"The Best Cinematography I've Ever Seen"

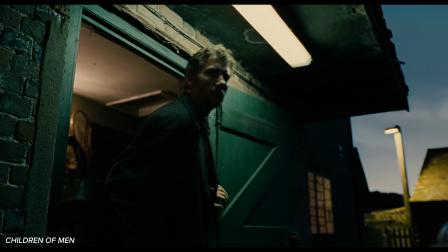It requires patience to wait for the light to be right, and then a crew that can work quickly,
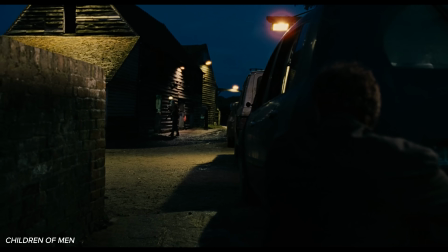since sunlight, when it's low in the sky, is always moving and changing, and during golden hour,
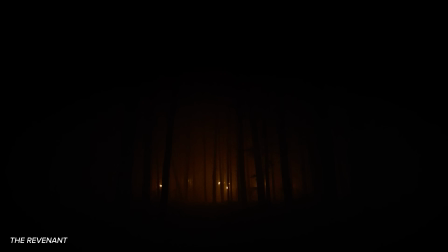dusk, or sunset when the light looks the best, you might have less than an hour to shoot entire scenes.
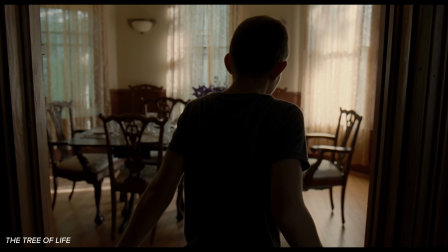For Lubezki and Malick in The Tree of Life,
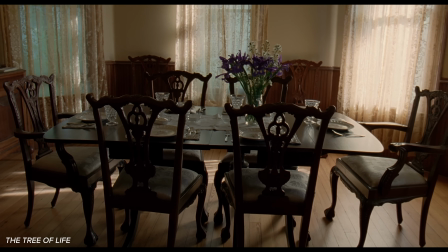this meant shooting on multiple sets for the primary house just so that the sunlight was positioned where they wanted it indoors at certain times of day.
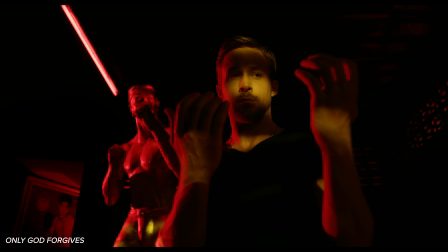Look, I'm not a natural light purist. I think more stylized and theatrical lighting can certainly be equally impressive, beautiful,
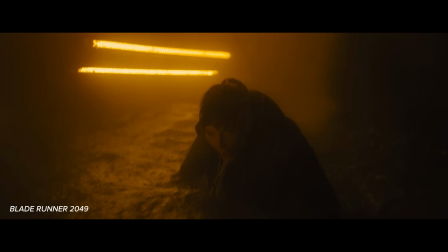and has a special power to tell certain kinds of stories.
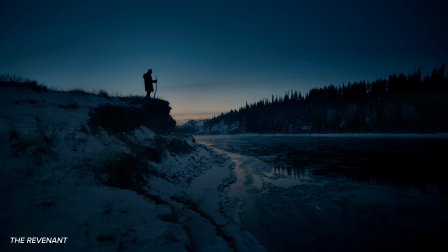But there's a unique quality and beauty to natural light that is impossible to create artificially,
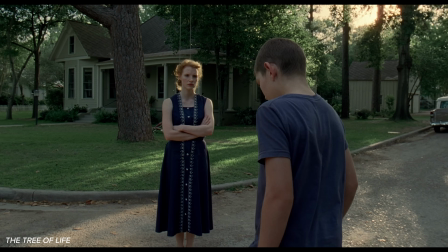and there are certain stories that I think are elevated by that naturalistic
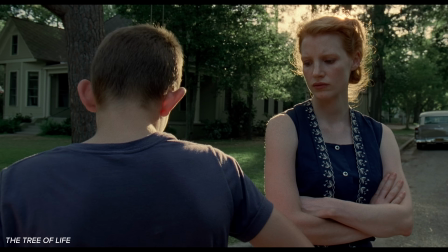beauty in a way that I don't think artificial or theatrical lighting would.
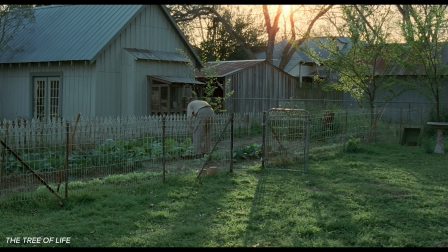I specifically highlight Lubezki's work with Malick in Tree of Life,
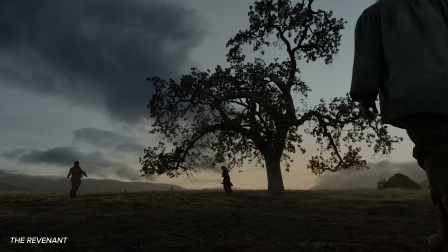in part because Malick was an influential source in helping to develop and push Lubezki's style as far as it could go,
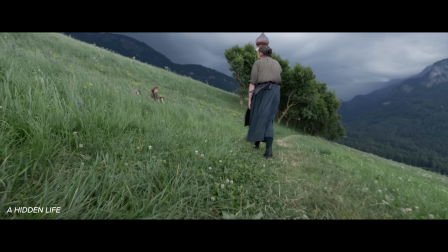and vice versa. Even though Malick and Lubezki have gone on to do beautiful work apart from each other,
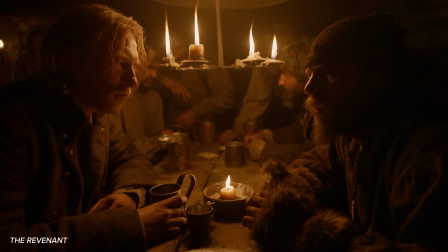the styles they both continue to use separately are undeniably linked.
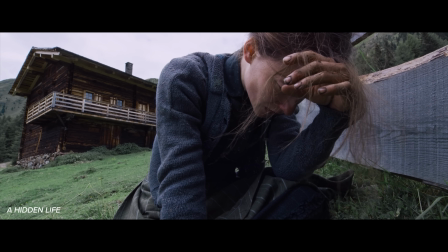They don't just shoot films in a unique way, they developed an approach, style,
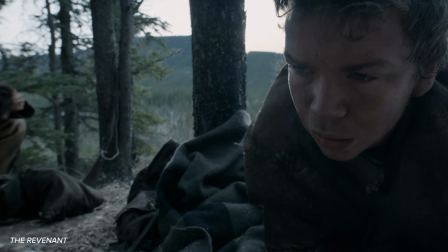and ethos for cinematography that they and other filmmakers have adopted and carried forward.
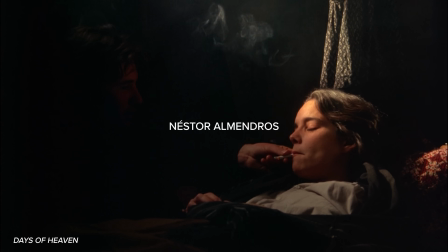Even before his work with Lubezki, Malick was always on the search for interesting ways to use natural light.
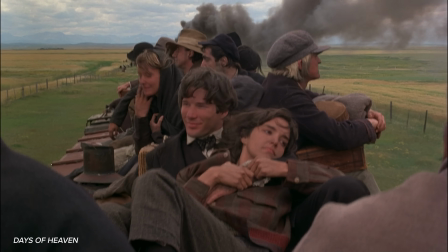Days of Heaven is another one of the most beautiful films I've ever seen.
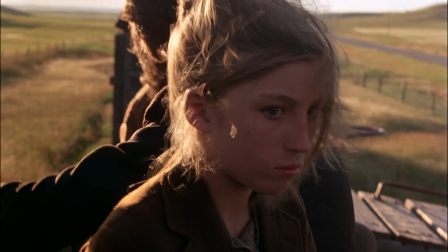Here we don't yet see Malick's energetic, probing camera movement that he would develop with Lubezki,
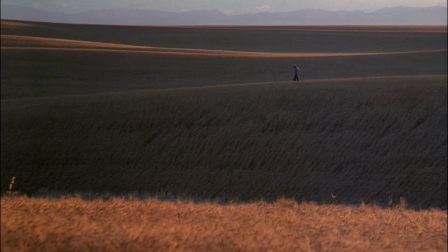but we still see a focus on shooting in golden hour and with beautiful natural light.
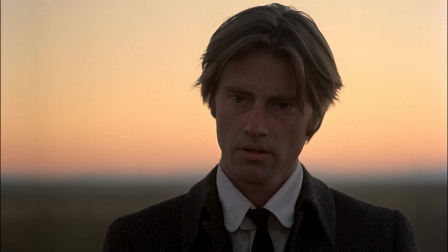The cinematographer responsible for Days of Heaven, Nestor Almendros,
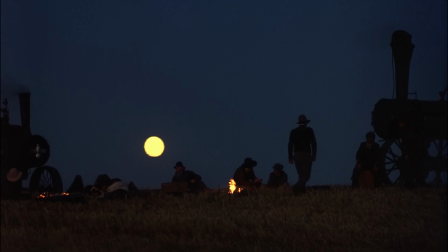is one of the great masters of realism and naturalism in lighting.
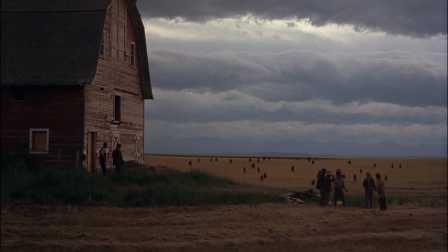Besides Days of Heaven, it's kind of rare that Almendros' work comes up in discussions of best cinematographers.
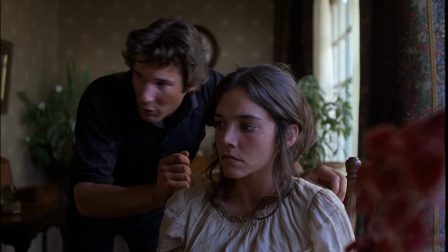And that's in part because I think his entire ethos centered around a certain kind of invisibility when it came to his use of lighting.
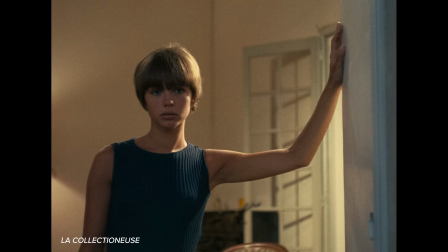Realism in lighting is something that, like using natural light, looks easier than it is.
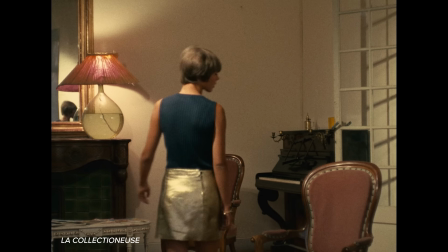In a way, that's the point. It's supposed to look like the shot wasn't lit.
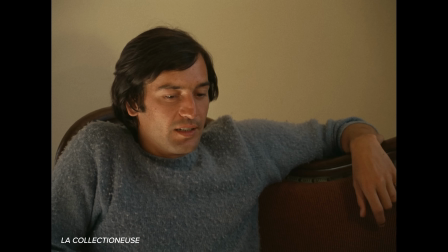But if you've ever tried to just shoot a scene in your own living room, you know that things don't automatically look this good.
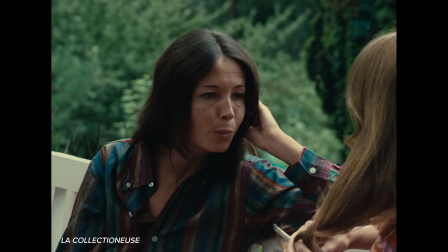Almendros' lighting is never flashy, but it's always subtly beautiful.
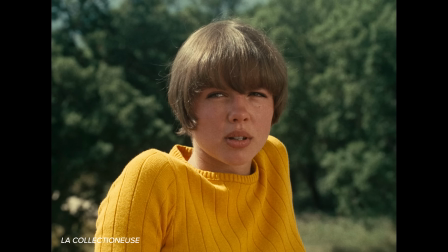It's even and soft, the shadows are rich, there's enough contrast, but things never feel too dark or washed out.
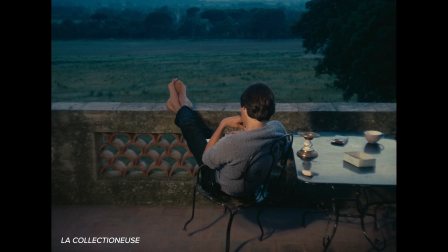These are images that don't pop out at us and immediately grab our attention,
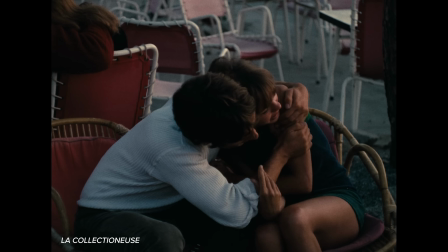but when I compare this cinematography to the sea of often too muddy, flat, or dark cinematography that is common now,
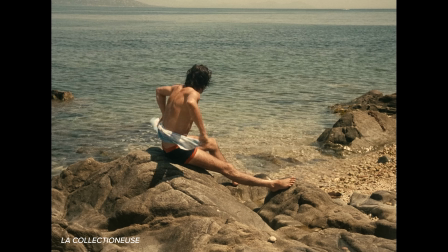it's this type of reliably solid, attractive, and realistic lighting that I've come to really appreciate.
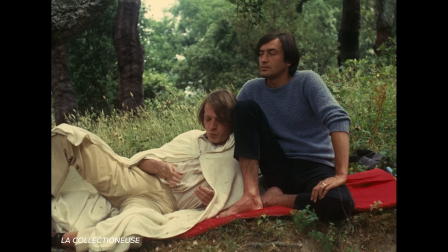There's something very satisfying to me about a cinematographer like Almendros who just knows how to choose a film stock,
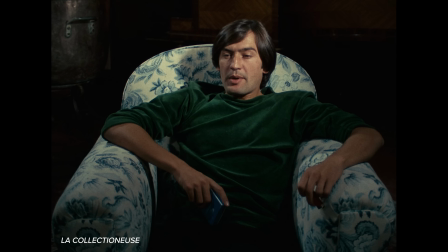lenses, and light in a way that produces warm, stunning images.
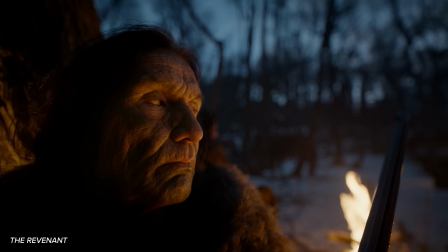Cinematographers like Lubezki and Deakins have shown you can shoot incredible cinematography on digital cameras, and I'm not a film purist,
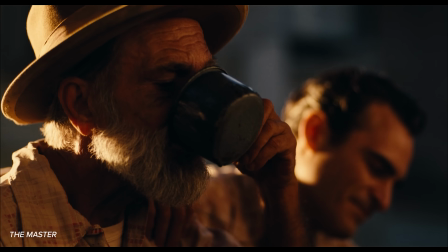but when film is at its best, it produces a look that I love and which isn't really achievable any other way.
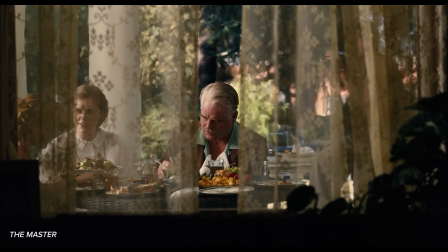I won't spend too much time here, but some of my favorite examples of this are Mihai Malaimer Jr.'s work with Paul Thomas Anderson on The Master,
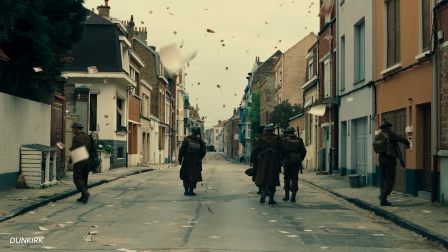as well as Hoyte van Hoytema's work with Nolan, especially in Dunkirk and Interstellar.
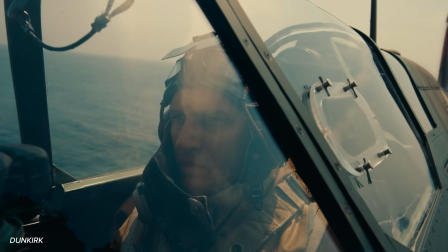This kind of work feels to me like a continuation of the kind of
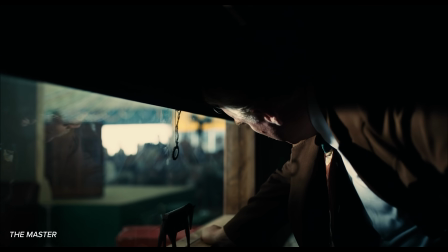realism in lighting that cinematographers like Almendros pushed forward.
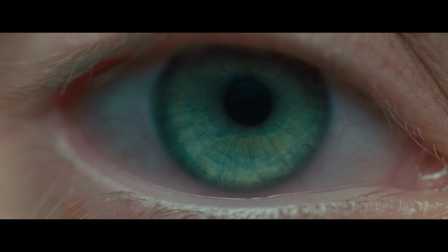The other name that inevitably comes to mind when I think of
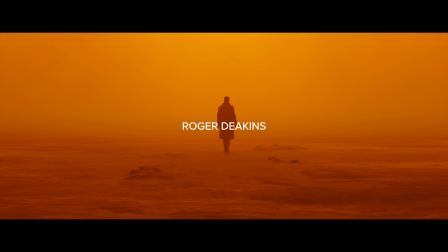cinematographers whose work has defined the 21st century is Roger Deakins.